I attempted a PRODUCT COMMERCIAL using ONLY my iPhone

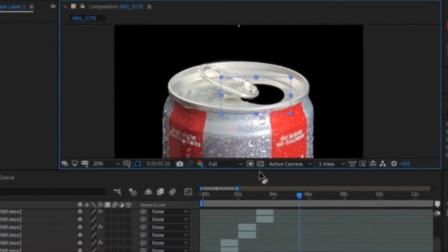I did this so that the hole appeared black, also because if I had any text or anything behind this, when I added all my visual effects, then you might see the lettering through the hole of the can.
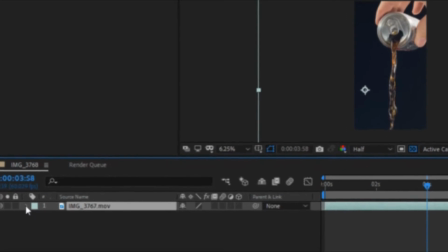The last clip that I imported and worked on was me pouring the Coke into the bowl.
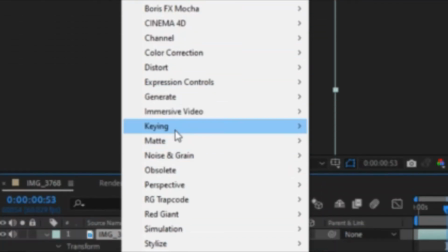So I started out by just scaling it up to make it fit the screen, and I then went back into Effects, Keying, and added another Linear Keller Key so that it could appear black background again.
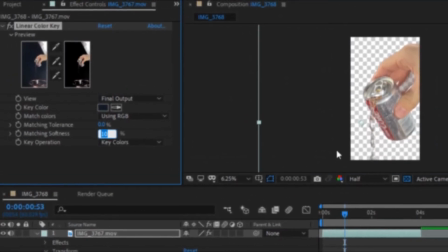I then just turned up the feathering just a little bit and changed the tolerance, and it turned out to be really good.
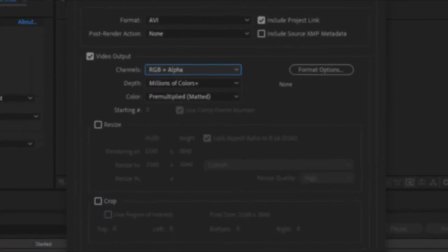There was actually no extra steps needed in this one, so I rendered it in RGB plus alpha.
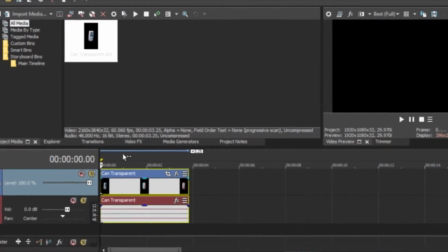So we're now in Sony Vegas, and what we're going to start by doing is importing the first clip that we got from After Effects into the project.
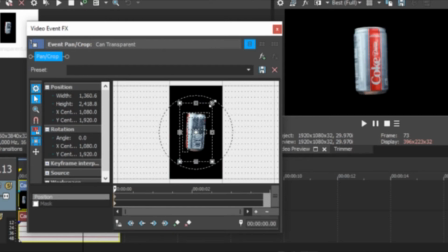I'm going to start by cropping the image so that it scales up the can so that it could fit the whole screen, and then I'm just going to skim through the video and pick out the part that I think works perfect for what I'm doing.
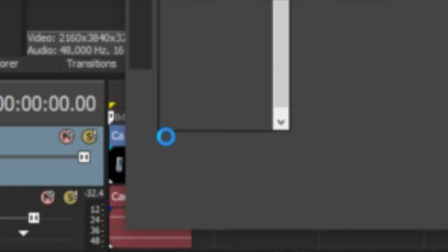And once we found what we're going to use, we just press S and that'll split the clip. What I then did is I clicked the little FX logo in the corner that opened up the FX tab, and then I clicked on Gaussian blur. The reason that I want to add a Gaussian blur is because as the can's rotating and scaling up towards us, I wanted to kind of create this coming into focus effect. So also add a really cool dynamic to the video rather than the can just sitting there.
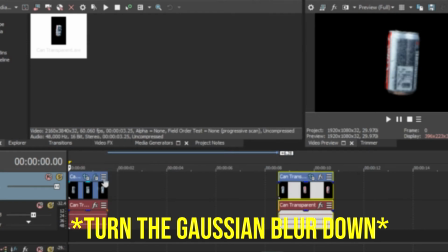So all I'll do is just add a keyframe at the end and turn the Gaussian blur up there. previously mentioned how I want to scale up the can so that it comes into focus.
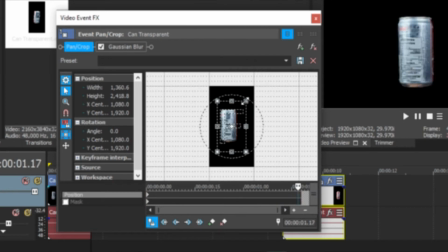So in order to do this, I'm going to go back into the pan crop and I'm going to add a keyframe at the end of the clip so that I could scale the can up to where I want it to be in frame.
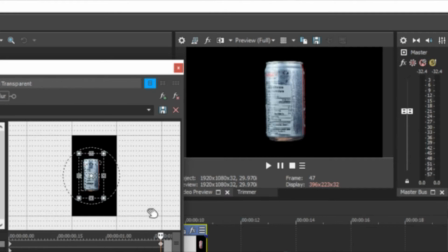And because I did this, the can actually became uncentered. So what I'm going to do is center the can in the middle of the frame so it looks perfect.
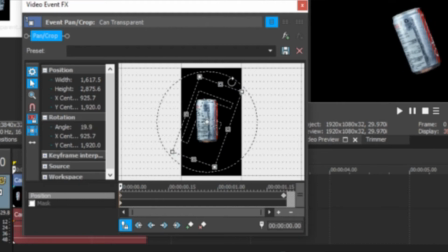I then also want to add a little bit more dynamic to the clip through rotation. So I'm going to go to the first keyframe and add in a rotation there.
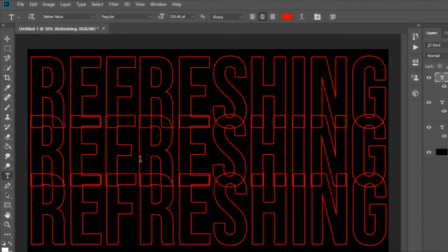Next up, what I did is I went into Photoshop, and this doesn't have to be Photoshop for you guys. You could literally use any free editing software. You could even do this in Sony Vegas or whatever editing program you're using. I just use Photoshop because it's available to me. And again, you guys could actually use it for a 30-day free trial. But after those 30 days, you will have to pay a little bit of money. But utilize the free trial while you can.
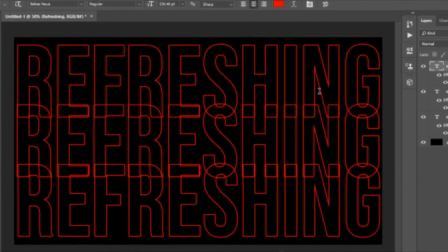All I did in here was just create overlapping text on one another that kind of looks pretty modern and unique,
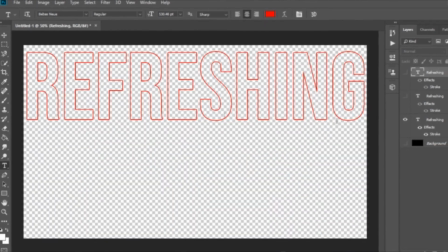and I just made it into an outline of the text so that it kind of has a cool neon effect. I did not add a glowing effect to it in Photoshop. I'll add that in Sony Vegas. I then exported each singular word as its own layer.
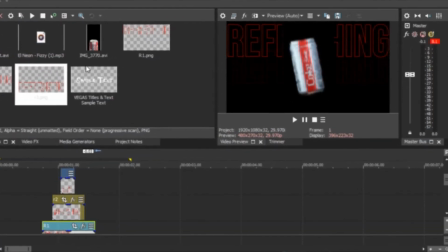You can now see that behind this black box here, I now have my wording put in to the beat of the music.
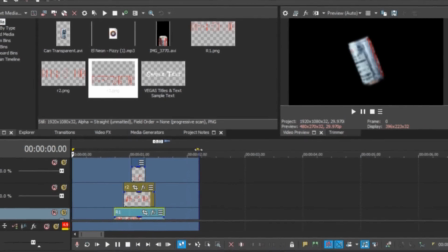This is something that maybe not all editors do, but going to the beat of the music can really create a great workflow and almost makes it more engaging for a viewer
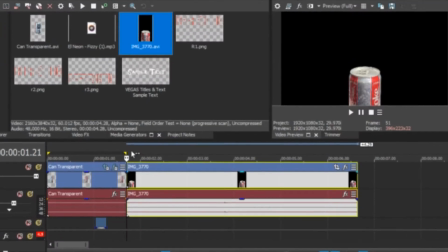or consumer to watch. Next up is the clip that includes the sequence of me going frame by frame opening the can.
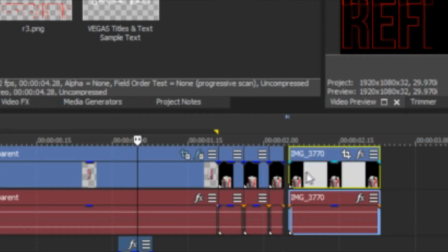Basically, I started out by skimming through the clip and picking out the parts that I want, and I then used roughly 4 frames from each clip of the sequence so that it can make up my can opening.
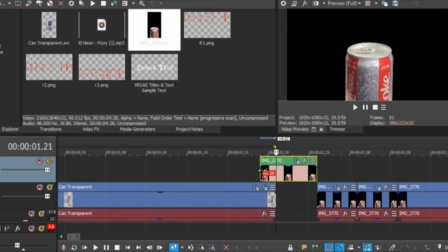If I did them a little bit shorter, it might not have stayed on screen too long and people couldn't really tell what's happening, and vice versa. If I did it longer, it might just be too boring to watch, or it may just take up the screen for too long.
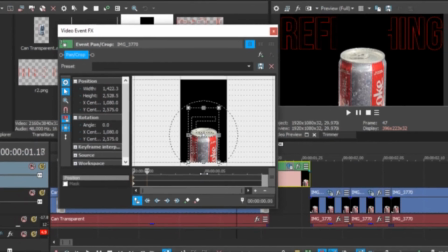Following this, I just scaled it up to size so that it could fill the screen more and take up more of that empty area.
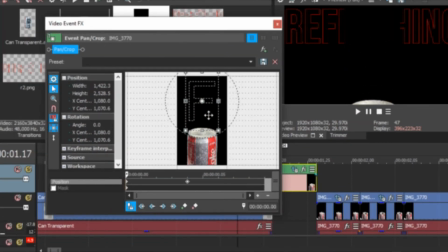And then I wanted it to be a little bit more dynamic, so I added in a transition where it would scroll or slide up onto the screen from the bottom.
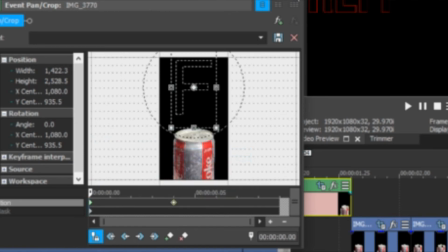While doing this, I made sure that I set the first keyframe to fast and the second to slow. This will add more of a gradient and smoother looking product.
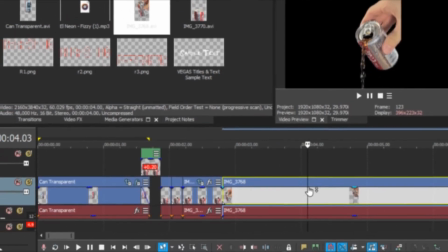Final scene that we dragged in was the pouring of the liquid. Like any clips that I have in here, I'm starting by skimming through and picking out the parts that I want to use.
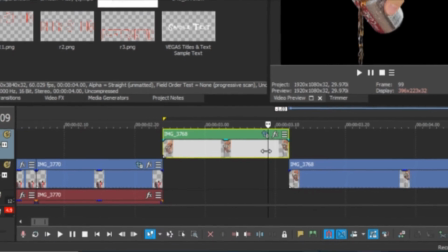And again, I opened up the pan and crop tool and fit it to screen and scaled it to size. On this same clip, I then right-clicked on the video tile and went down to insert/remove envelope. I then clicked on velocity. Velocity is essentially in Sony Vegas what speed ramping is in Adobe products.
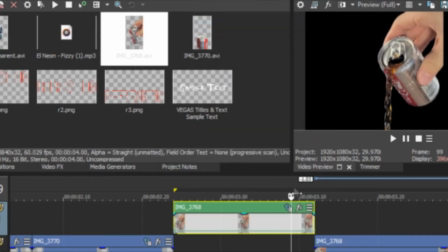So all I did is set the velocity down to 50%, and this gave me a nice, smooth, slow motion looking pour. I wish I could have went faster, but unfortunately I didn't record at 120 frames per second, so I cannot go slower without having a really choppy look or disgusting frame blending like I had in the last scene of this.
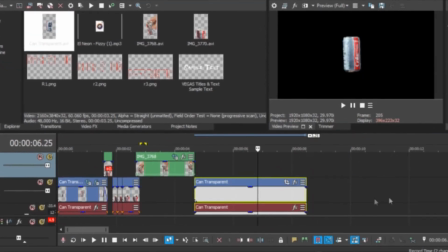I then decided I wanted to have the can being displayed for the last scene, so I copied the clip from the beginning and brought it to the end.
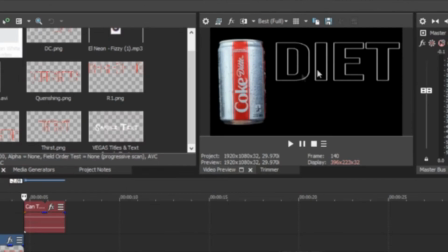From here, I once again scaled it and positioned it correctly, and I then added in some more text from Photoshop that just said Diet Coke.
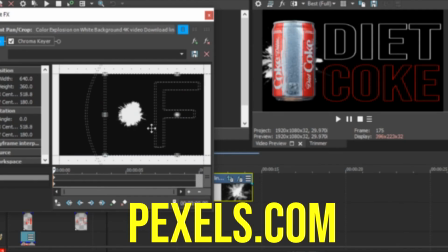I then went to Pexels and I found this really cool kind of explosion that I thought would add to the dynamics of the video.
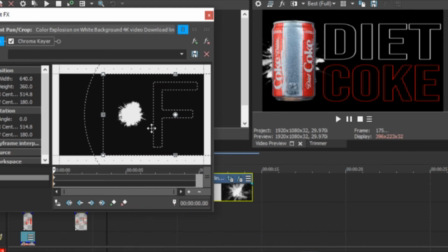So I placed it behind the Coke can where some more stuff could be going on.